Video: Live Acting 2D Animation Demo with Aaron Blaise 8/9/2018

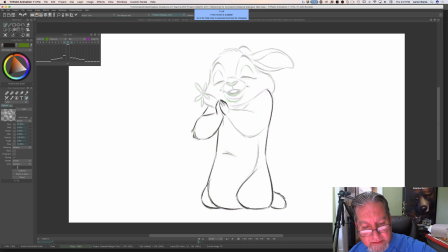It doesn't always have to be the ideal physique, and so I did a lot of that, and then I would draw off of the film,
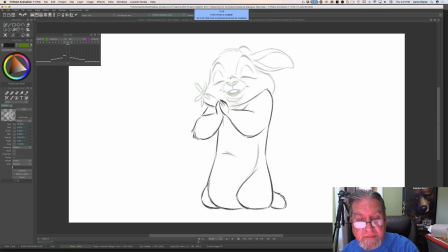off of screens, off of I would back in the days of VCRs, I would freeze frame and draw characters and costumes. If I was watching a period piece.
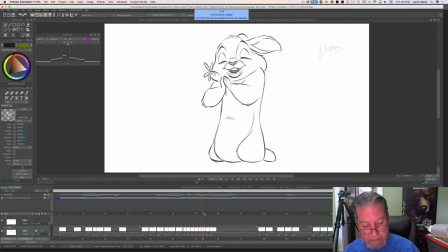And
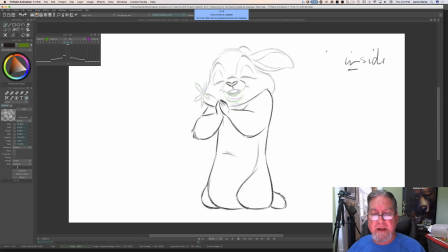inside. I keep talking and forgetting what I'm animating. If you're doing the same shape of the key drawing you already did, why don't you copy and paste that drawing instead of drawing it all over again?
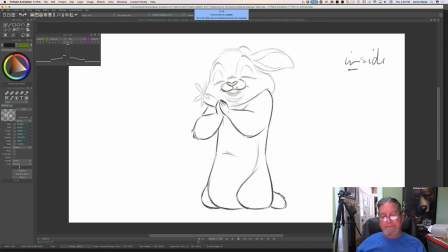Because if I copy and paste, the line work will stop. I like to see the line work alive and crawling. It'll actually stand out even more, because the face will be animating and the body will feel like it's frozen.
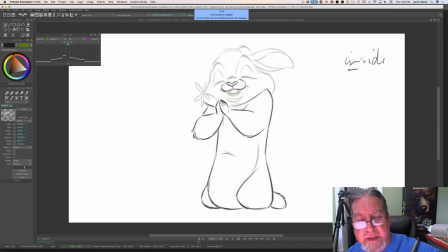So by drawing it new each time, I'm keeping the drawing alive. I'm keeping the animation alive. It'll feel less robotic. Yes. It's what's called a moving hold.
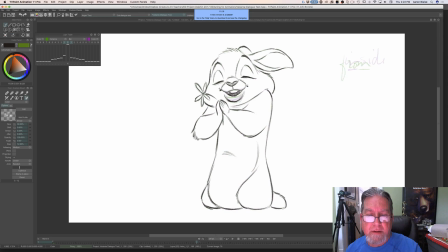But can I use my bunny as a model when I draw? Sure. Someone asked that question? Yes. I mean, I don't have a bunny.
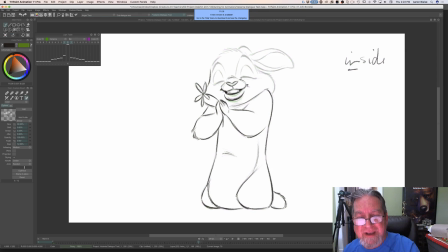What's more important to put on a reel to Disney or Pixar? What's the most important? Yes. Your best work. Don't put cartoons. They're not interested in seeing cartoon characters. Put really great, and also obviously it depends on what you're looking for, what discipline you're going for.
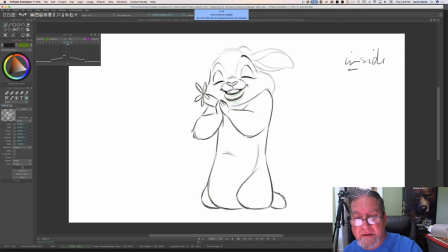If you're looking to be a modeler, you got to put sculptures in there. Model, the stuff you've modeled, and don't put stuff in from your college days that where you're just learning. If you have great stuff from college, then yeah, put it in there. But you don't, as an animator, you don't want to put in your first walk cycles and things like that.
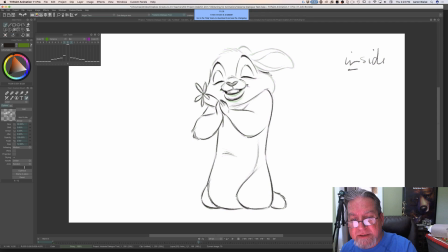That's not what they're interested in seeing. They want to see great animation if you're going in for animation. They want to see great modeling if you're going in for that. If you want to do, prop design, then they want to see great props and different styles too. Because every movie is a different style. So if you can change up your style, do that, show that.
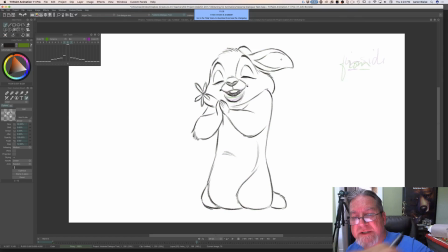But, above all, put your best work forward. And it doesn't have to be a huge amount. It just needs to be a decent amount, and it needs to be really high quality. Nick, by the way, says FYI, TV Paint website is down. TV Paint website is down?
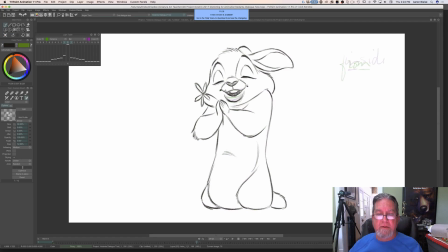Yes. Well, that's a bummer.
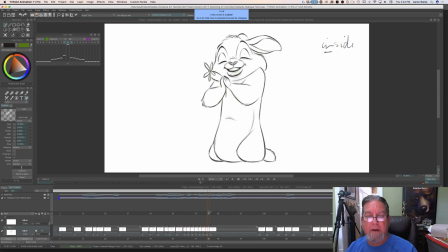Side.
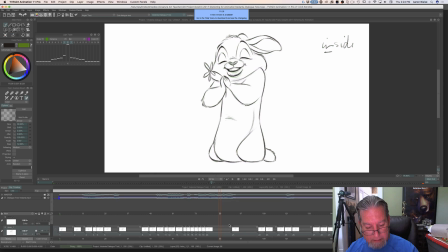Hey guys, I have a question. Did you jump right into animating characters, or did you do old? Did y'all do bouncing balls and flower sacks for a long time to learn? I took a course. I had an internship. Glenn Keane was my mentor.
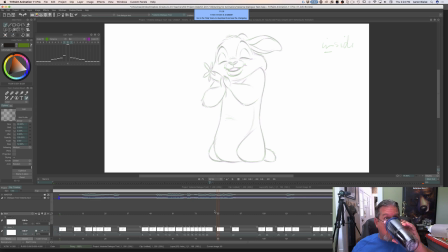I had 6 weeks of animation training. Now I had already been trained as an illustrator. I knew how to draw.